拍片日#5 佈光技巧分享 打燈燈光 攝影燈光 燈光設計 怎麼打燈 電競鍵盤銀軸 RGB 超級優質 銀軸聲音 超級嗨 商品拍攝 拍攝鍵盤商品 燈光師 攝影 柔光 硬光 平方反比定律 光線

Hello everybody my name is Kai我們今天要來跟大家分享一下拍片日常那拍影片肯定燈光是非常非常重要那我們今天就先從燈光開始下手那通常拍片的話燈光師跟攝影師其實他們是息息相關的如果溝通不良的話如果攝影師架自己的東西燈光師架自己的東西最後拍攝的時候肯定就會很可怕那燈光的面向整個會亂七八糟所以溝通非常重要但是我現在只是拍自己開心的影片所以就沒有插自己架自己的東西今天我沒有要用柔光閃所以我們先把它收起來那我們今天呢是要開下一個鍵盤那鍵盤通常按鍵就是會有凸起來凸起來凸起來所以我想要讓那個質感有凸起來凸起來那個陰影更明顯一點所以我想要用一點硬光去打那個鍵盤的輪廓讓它一格一格更清楚所以我想法是在這邊加一盞然後有鏡子這樣子反射過來讓那個硬的光可以讓它持續更遠讓那個fall off 那個是什麼滑落 那個平方反比定律嗎Invert square low 反正那個東西讓它距離更遠讓它滑落 那個速度更慢所以我們的光線就可以距離更遠
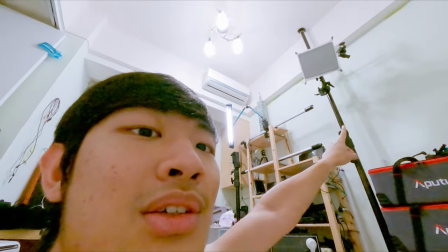(1:14)
然後亮度是一樣的那算平板燈嗎對 那是平板燈 沒錯然後就是在頭上這樣照下來那從頭的正前方這樣照下來就這邊會有一個比較明顯的影子这就是我想要的感觉那我想说我们可以把它彩色灯榜放到我们这个纯白背景当中让后面的纯白背景多一点线条然后多一点色彩缤纷的感觉差不多就这样子那我们就直接来动手执行吧
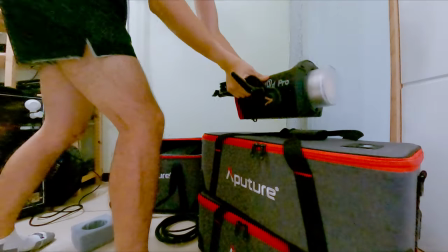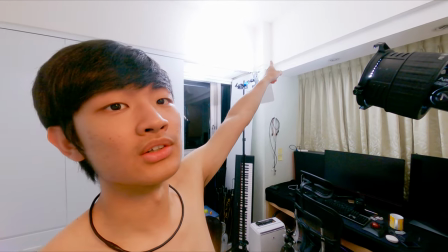(1:44)
所以我们的主要灯就给它点起来那我们就直接把它往上跳跳天花板让它有点柔和的光打到整个房间里面
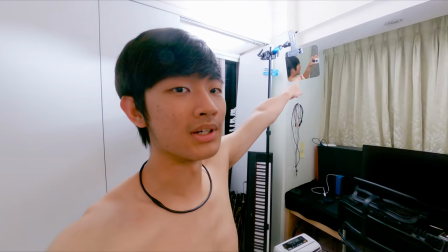(1:51)
那主要是它的某一部分来打到镜子然后让硬硬的光
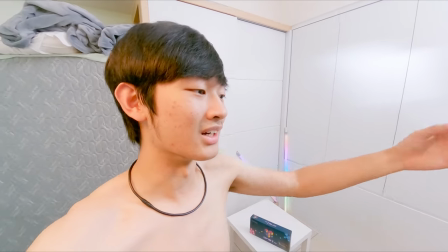(1:56)
直接打到我們要拍攝的物件上面就可以讓它有一個比較長的距離反射這樣子看起來效果會更好更符合我們的需要
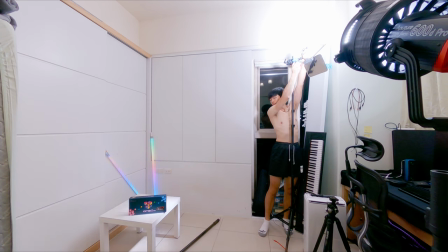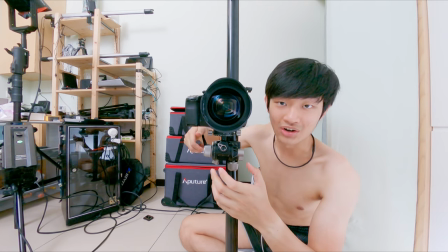(2:11)
我真的覺得相機如果直接架在頂天地地架這樣子一根上面真的是超級方便這樣子調整高度真的是超級快速
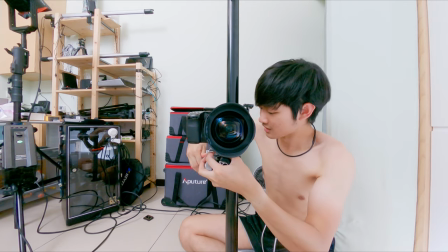(2:19)
我只要輕輕鬆鬆就可以來調整相機的高度真的是超級完美我超愛好那我們燈光大概架好之後
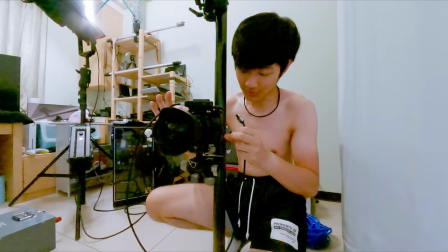(2:28)
我們就要來看一下我們的曝光效果那我們就直接接上我們的圖傳
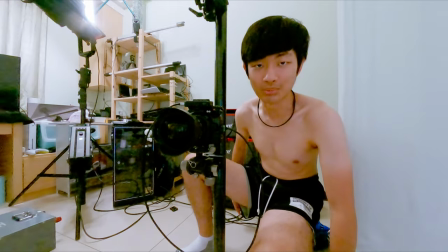(2:32)
直接人坐過去看看效果怎麼樣OK 所以我們現在單獨就是600D
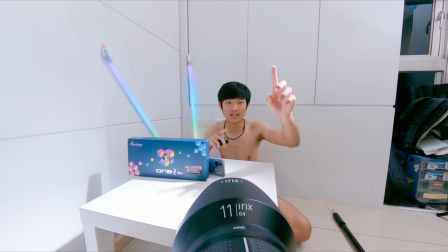(2:38)
然後打天花板跟鏡子的反射到這個桌子上面那我們再開啟前面這個平板燈的話我們就可以補足我們面部的光
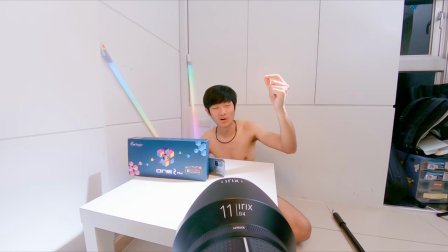(2:46)
讓就是喔 而且這個是黃色的光我特別調到比較暖的色溫讓它看起來跟背景跟前面有一點區別
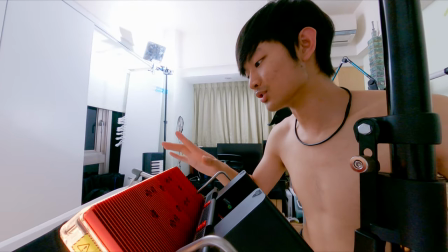(2:56)
OK,那我們的曝光差不多就這樣子我們今天就是有一個柔和的光線打臉部
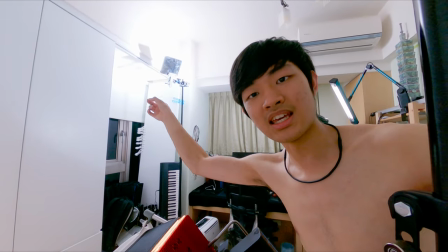(3:01)
然後有一個鏡子硬硬的光加上Fernel這樣打過去直接硬光,勾人的臉背後跟產品的側邊
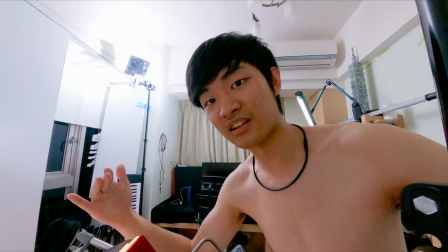(3:09)
就讓東西增加立體感那我們麥克風接一接跟攝影機接一接
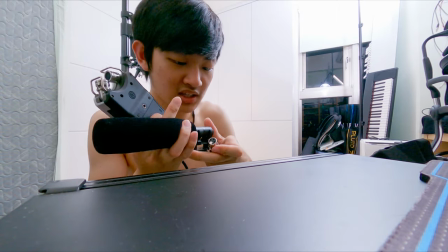(3:15)
我們差不多就可以開始拍攝了OK,經過幾個小時之後我們就成功的把我們鍵盤的影片拍完啦那影片在下方連結記得去看一下那就是我们今天的拍片日常分享影片当然喜欢这个影片按赞留言我们看到可以看更多的相关影片那这里有全部都是日常影片的playlistMake sure you check it outMy name is Kai Iwanand I will see you guys next timeBye bye